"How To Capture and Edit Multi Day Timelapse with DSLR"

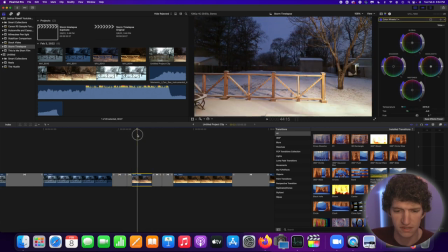[4:06]
As you progress through these clips in the transition, keep customizing it to the look you want using the temperature and exposure, and creating those keyframes from the beginning to the end so that the clip, the whole clip itself, looks similar.
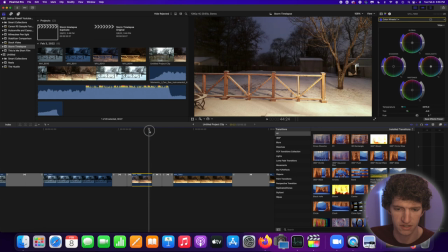[4:23]
So then when you do the crossfade, it makes it look as the best way it possibly can using this method.
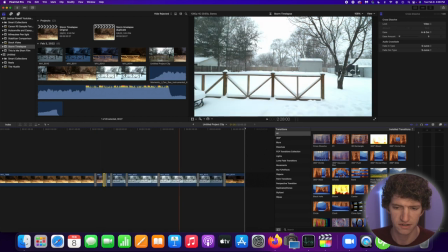[4:30]
So after you finish all of those clips and you've edited everything you need to do, you have all your transitions placed.
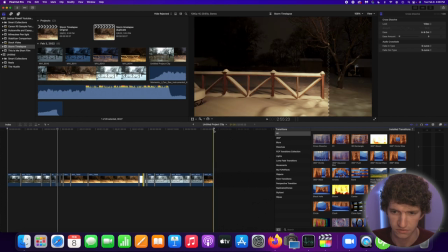[4:40]
Right now, this time lapse is sitting at 2 minutes and 45 seconds, nearly 3 minutes long.
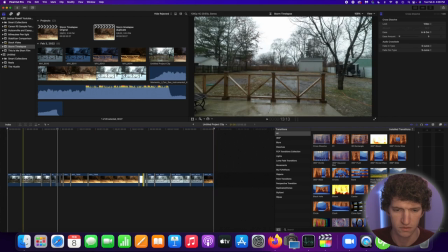[4:48]
Well, nobody's gonna wanna watch a time lapse probably for 3 minutes.
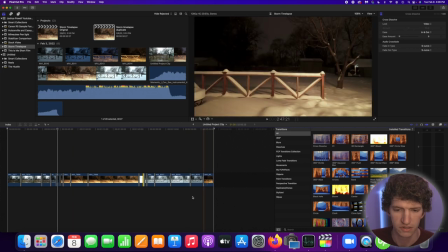[4:53]
So what we're going to do is highlight this whole thing. Right click,
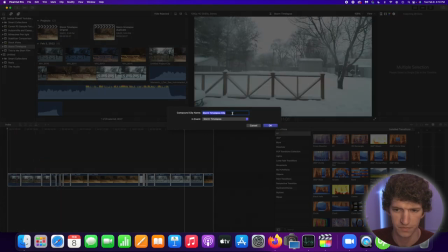[4:59]
and do a new compound clip. So I'm going to call this new storm time-lapse compound clip.
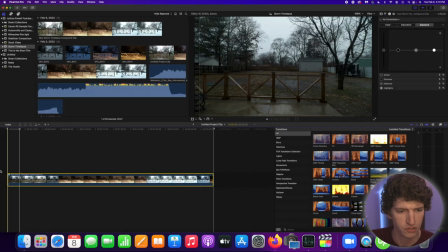[5:15]
Hit OK. So you have this whole thing all in one clip.
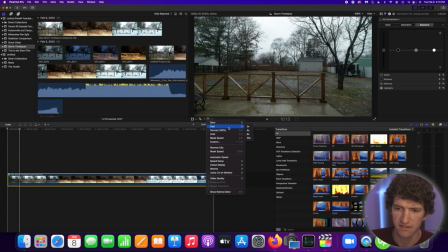[5:17]
All you have to do is go up here to the timing and hit the fast, and let's say 20x, see where that puts us.
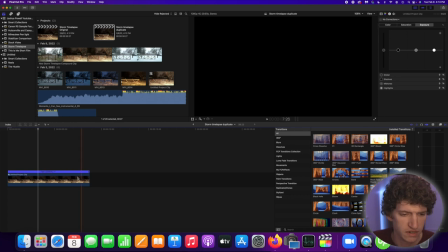[5:24]
So when we zoom in, you can see that times 20 speed brought us down to just under 10 seconds.
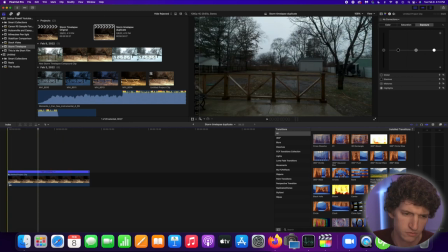[5:30]
Well, I don't want to do it that short because it's almost to where you can't even hardly see any detail.
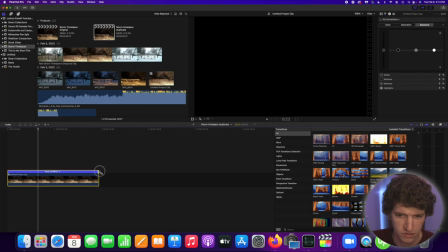[5:35]
So I'm going to drag this out to about a 30 second clip.
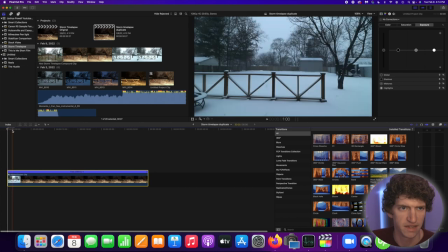[5:39]
We have our clip, it's out 30 seconds, and it's rendering right now, so that's why it's blacking out.
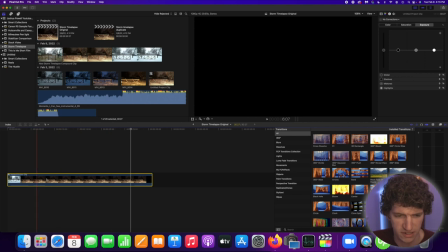[5:45]
So if you do watch this time lapse and you see something that needs adjusted, and when you double click on your clip,
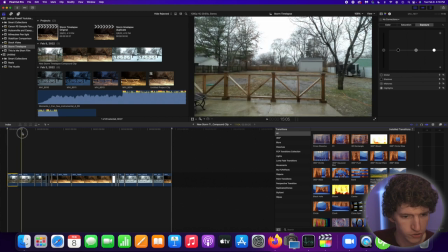[5:51]
it will bring it out to the original clips that you put together,
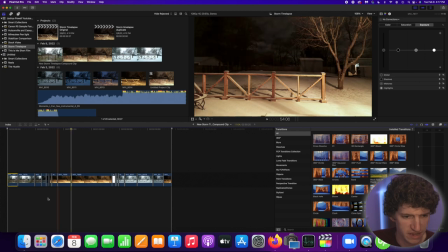[5:56]
and you can make any adjustments you want to any individual clip.
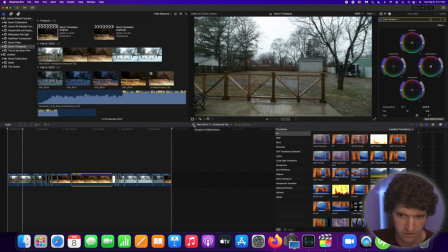[6:01]
And then to get back, you just hit this little back button right here, and it brings you out to your time lapse.
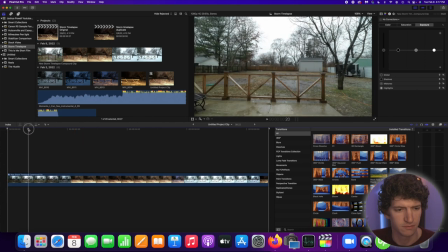[6:10]
And that's basically it. That's how you create this simple version of a multi-day time lapse. Lastly, I want to say thanks for stopping by and checking out the video. If it helped you out at all or gave you some ideas, if you could do me a favor and click the buttons down there that help the channel do better, I'd really appreciate it. And thanks for watching.